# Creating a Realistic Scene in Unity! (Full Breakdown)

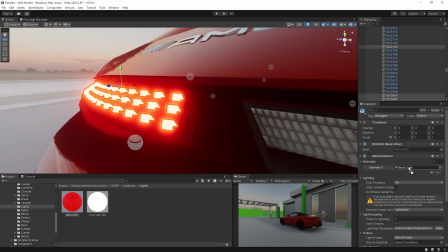(4:19)
And in here I'm just gonna increase the weight and exposure of this in a red color.
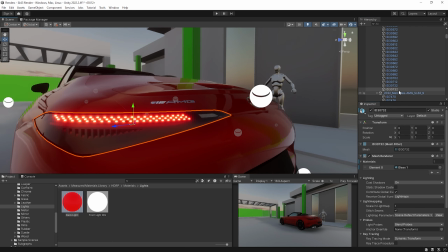(4:24)
This will give us this bright red color on the daylights on the rear of the car.
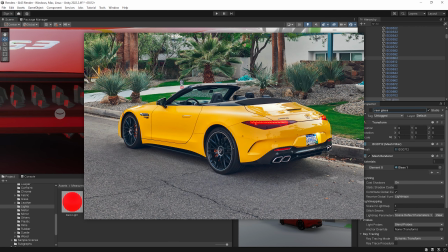(4:28)
We don't want them too bright and for this reason I do have the reference images that I put in the mood board in the first place to make sure that I am reflecting what's real,
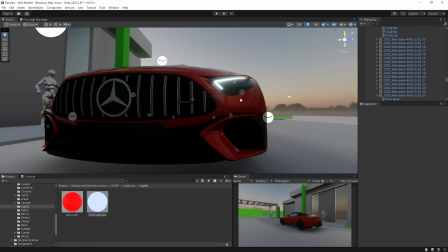(4:37)
what's realistic. I then do this step one more time for the front lights, only this time obviously the lights will be white, but not pure white though.
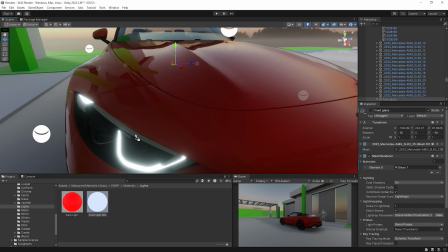(4:46)
I did try that as well but with a little bit of touch of blue it becomes better because this is to,
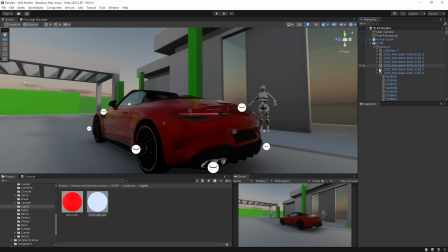(4:51)
this basically gives it that xenon light feel which modern cars have instead of having a snow white shade.
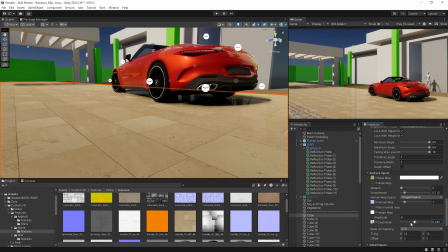(4:58)
Now that we have a pretty nice look we should probably start texturing our ground to improve the overall accuracy of what the light in the final shot is going to look like.
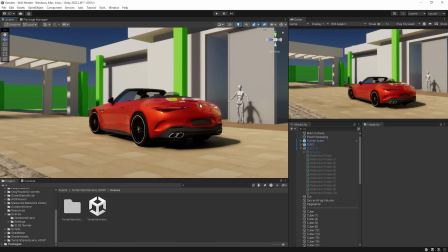(5:06)
I'm putting in some marble ground textures and I increase the reflectivity a little bit we don't want too many reflections though otherwise
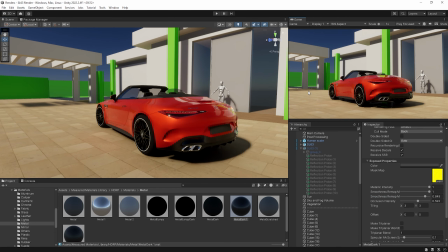(5:13)
it will look like it has rained and the car is a cabriolet with the top down so we definitely don't want to go for that vibe the door is using a
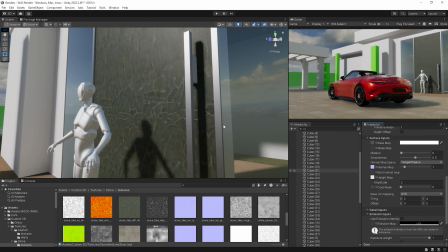(5:20)
different kind of texture for now than the one in the reference images i went with a marble texture for now which i think is fine because
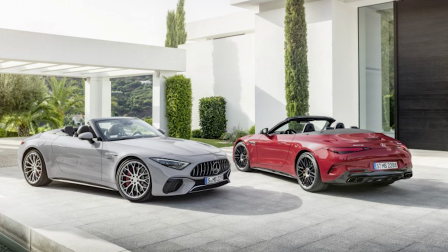(5:27)
i mean if you're this dude and you live in this house and you have a regular size door with a normal texture are you even rich rich
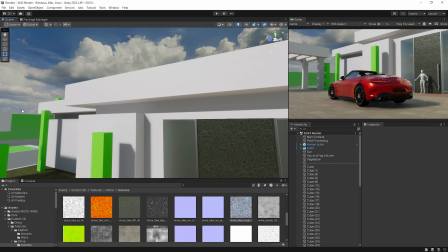(5:33)
like like set aside the car in the house just the door itself should be big bulky and textured in a weird way to make
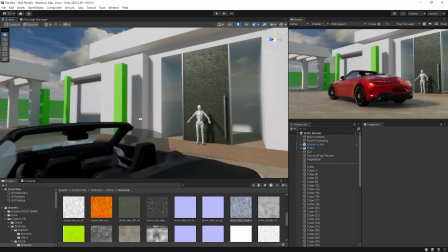(5:41)
sure that it's clear that you're rich rich as you can probably tell i'm not very experienced with being rich so with the new textures being in place i test
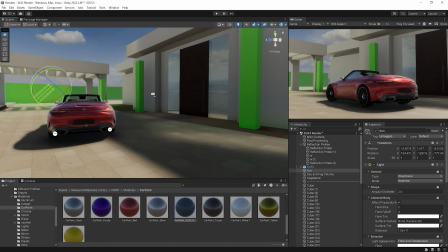(5:48)
the new lighting in new perspectives to make sure that everything looks physically correct and to ensure that this is the tone that i'm actually going for as
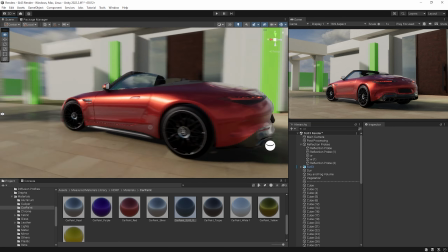(5:57)
i continue to experiment i'm also adding in some of the necessary post-processing effects i do want to leave color grading to the last bit but
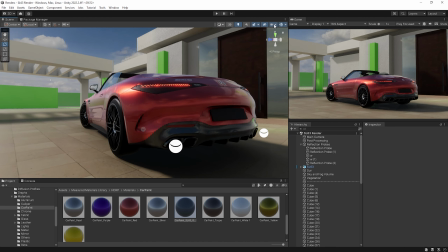(6:05)
for now I want to add global illumination to get proper light bounces from the various surfaces in the scene,
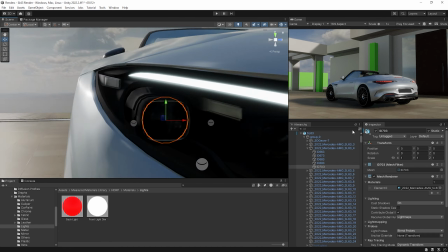(6:12)
ambient occlusion to expose corners and shallow points to ambient light, and screen space reflections to improve the accuracy of the reflections,
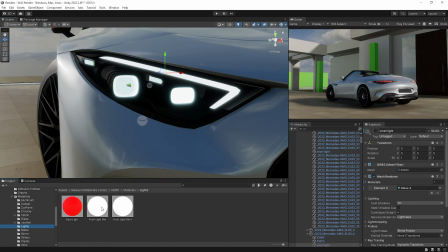(6:21)
especially on the car and the windows in the background.
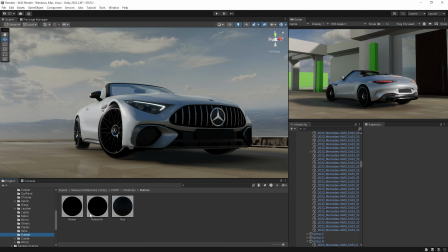(6:23)
Note that I've also added a bloom where I put the intensity to zero so that I can see the raw results without any flares to start off with.
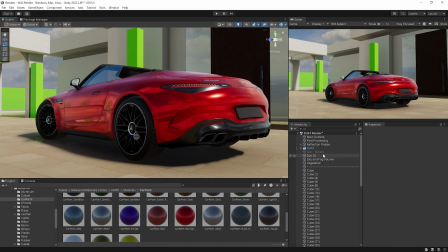(6:32)
After all the edits, I was satisfied with overall look but not exactly with the color of the car.
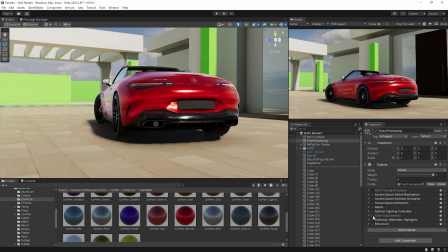(6:38)
I was always trying to go for the alpine gray which is sort of a key color for this car's branding. I really wanted to get that color and materialistic attributes but I just wasn't successful.
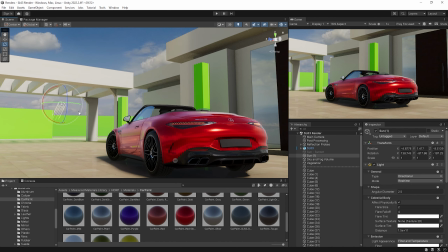(6:49)
I even tried the red color at some point by giving up on the alpine gray but then I was like nope you know what I really like alpine gray I want to go for it I'm gonna make it work.
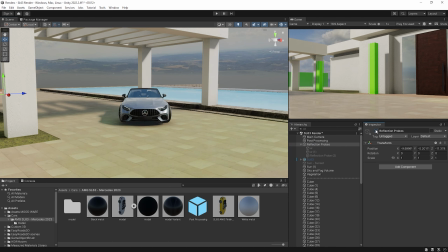(6:58)
So I decided to scrap most of lighting in the scene. I got rid of my reflection probes, while most of them not the ones on the rims and stuff,
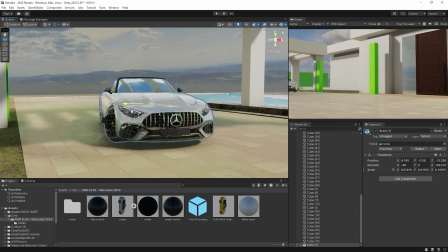(7:06)
the metallic colors of the car and I just replaced the directional light source with a brand new one to reset its values.
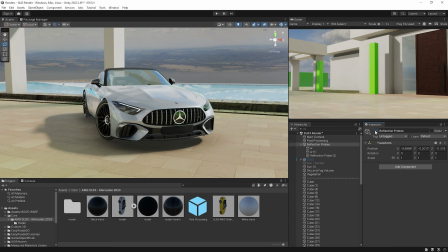(7:12)
I even moved the car to another location in the scene under that pathway to reset what my eyes have grown used to seeing after a few hours of working on this.
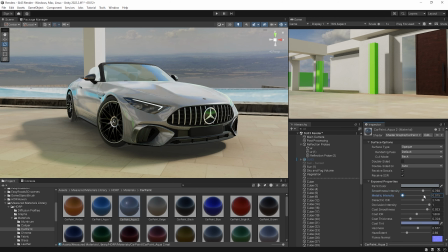(7:21)
I ended up turning down the metallic value of the car's material to like 10 percent. I increased the smoothness of the material all the way up and also increased the coat smoothing all the way up to get that high gloss
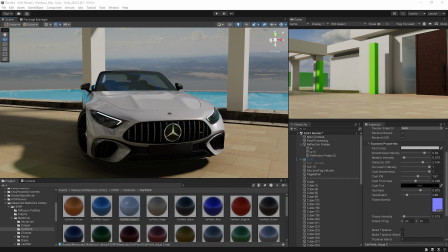(7:32)
finish I ended up only putting together reflection probes for the exhaust and the rim the rest of the car I just let it remain natural I tried the
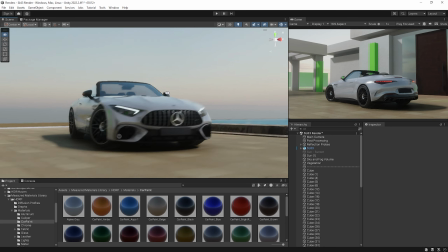(7:40)
scene in multiple different HDRIs to find out which would give the tone that I was looking for I decreased the directional lights intensity to like 30
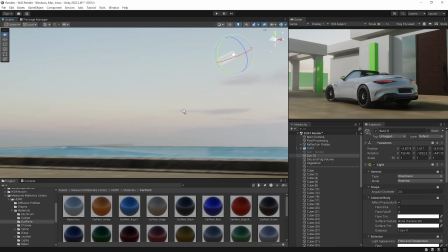(7:47)
to 40 percent as well to have a nice warm sunset feeling while it's clear that it's a little bit foggy in the sky and there are some
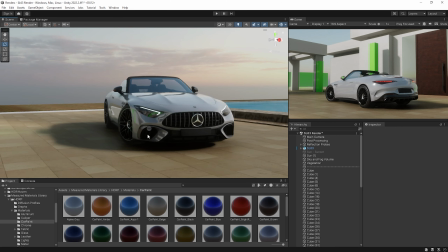(7:55)
clouds blocking the sun because you don't want this kind of like sharp sunlight just hitting all the surfaces all at once.
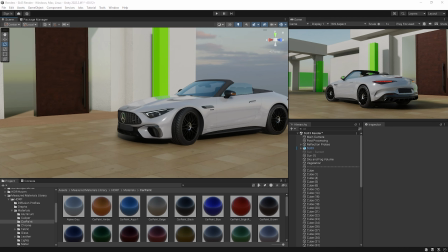(8:02)
And finally with path tracing I ended up with results that look like this.